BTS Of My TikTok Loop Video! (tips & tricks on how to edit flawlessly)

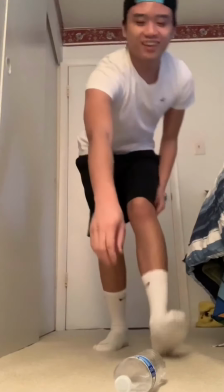Why can't I do it? I'm spending hours trying to land the freaking.
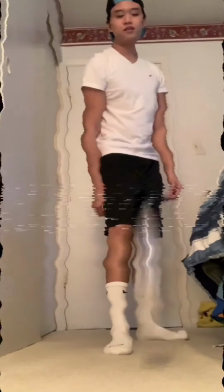Why is it so? I'm really practicing bottle feeding in 2020.
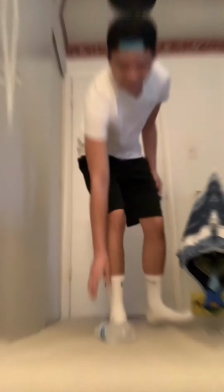It's so crazy.
What's up, guys?
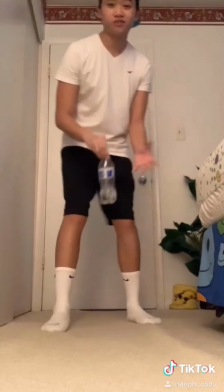It's Steph Cody here, and I really appreciate every single one of you for stopping by and hanging out with your guy Steph Cody.
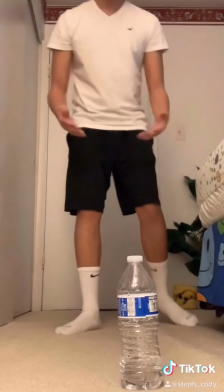Anyways, this video I'm breaking down how I did this loop effect in my TikTok video,
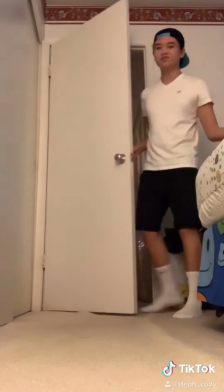and even if you don't have TikTok, I hope you stay tuned. It's pretty interesting.
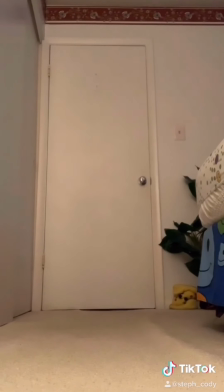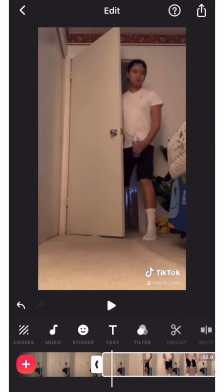Alright, so I want to break down this TikTok because this by far got me the most views on TikTok so far.
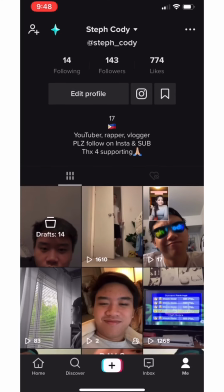It hit 1,600, and I know that's pretty small for TikTok numbers, but I mean, I've never gotten that high on.
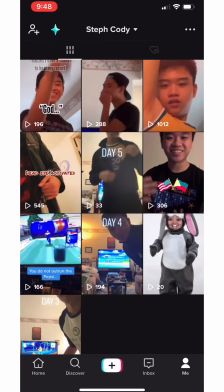Okay, that's a weird way to say it. Alright, so what I meant to say was I forgot the feeling of getting one of my videos up
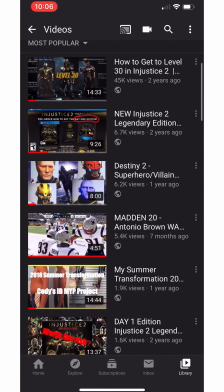to that many views because all of my more popular videos on YouTube have been from like 1 or 2 years ago.
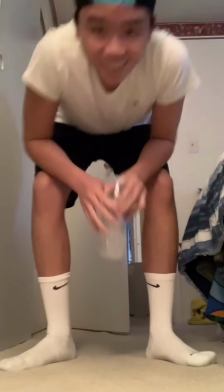So yeah, it's been a while, man.
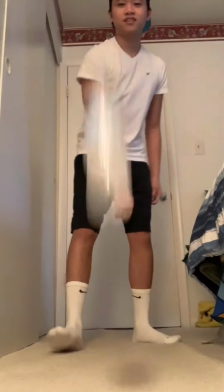Alright, so the goal of the TikTok was to flip the bottle, land it, and loop that clip over and over again.
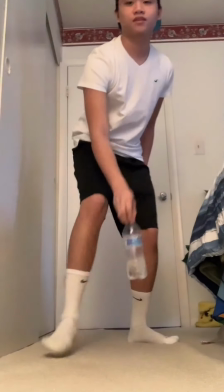But the twist is I would add a separate clip at the end of it and make it all look like one whole video.
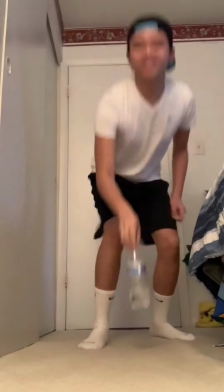No cuts or anything. And that last clip would be trippy.
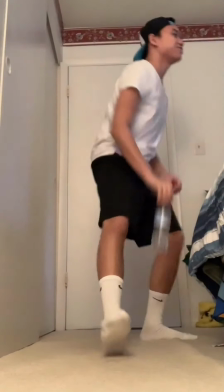Like, wait, I thought it was all the same video. Yeah. So basically, that was all going to plan.
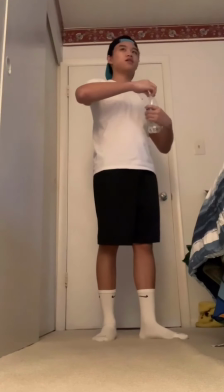Of course, I had to spend probably 30 minutes or so to finally land it with perfect dialogue.
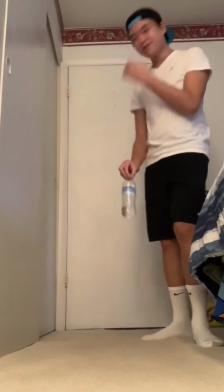Right there.
But there was one more issue, and you can see it in this clip.
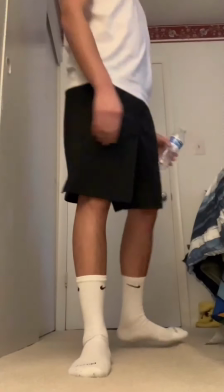I accidentally moved the blanket a bit, which screwed up the whole, like,
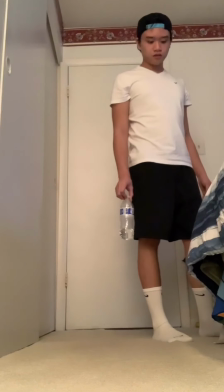make sure everything looks exactly the same so that it looks continuous, like a loop.
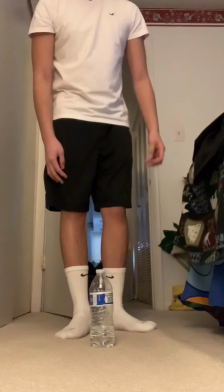But yeah, it screwed up the whole thing. I had to redo it. And this time I wasn't taking any chances.
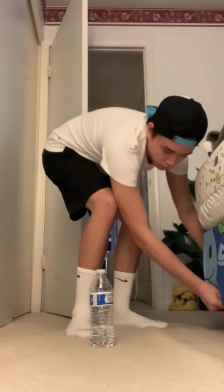Like, I made sure that
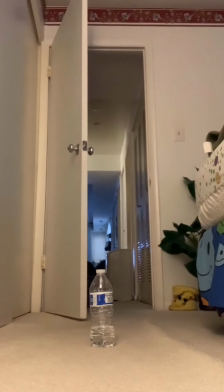like no obstacles would be moved and like screw up the whole thing.
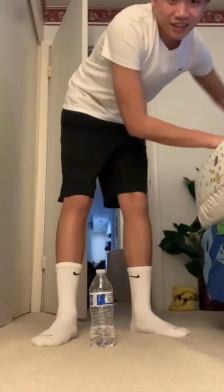Taking no chances on this one. Everything's taped, everything's rolled, will not fail.
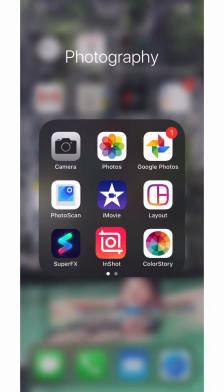Let's go.
So, when I was compiling the two videos in this app called InShot, there was one last issue.
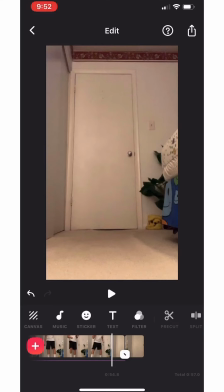Basically, before adding any transition that made it more of a gradual change between the two scenes, it was really noticeable when one scene ended and the other began.
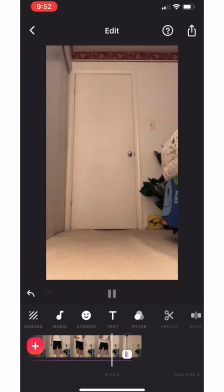Because the lighting for some reason in the room changed. I don't know how.
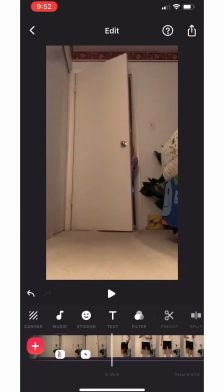It might have been just an iPhone camera thing that like it automatically adjusted when my face showed up, or I don't know.
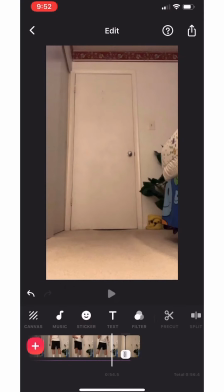But yeah, something off happened with the lighting, but that easily got fixed when I added this gradual transition.
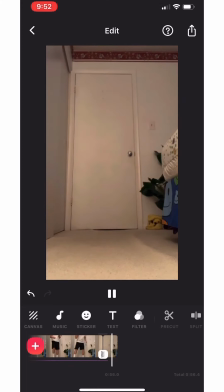And you don't have to use InShot for this. You can probably use some other editing app, but whatever you use, make sure you do that if you plan to do a loop.
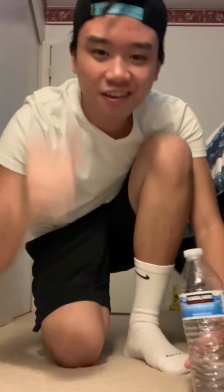I freaking failed, dude.
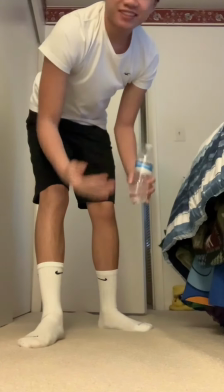So with all that being said, I'm gonna let the final video just run and let me know how good my loop is,
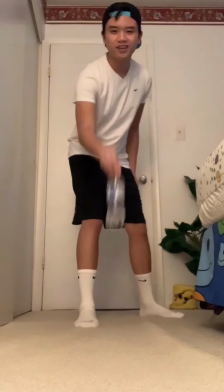whether it's flawless or if you think it could use some work, whatever. Just comment it down below. And yeah, hope you enjoy.
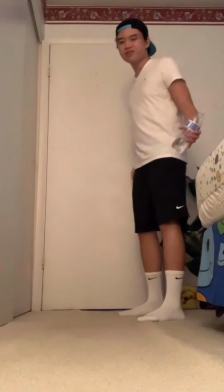See, I don't understand what all the hype is about for this loop trend.
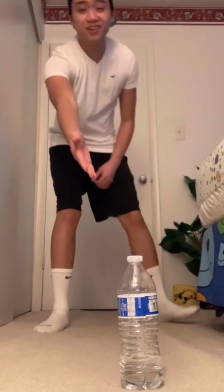Like, there's no way that I can land it right there and do that repeatedly.
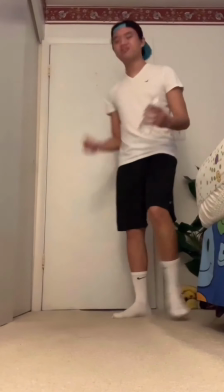Like, you know it's a loop. Look, I'll show you. Every single time it's a loop.
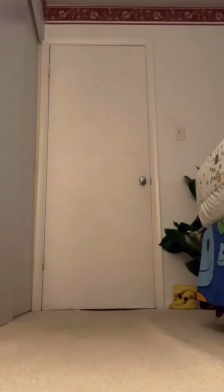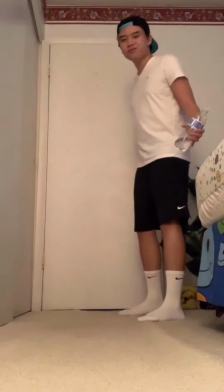See, I don't understand what all the hype is about for this loop trend.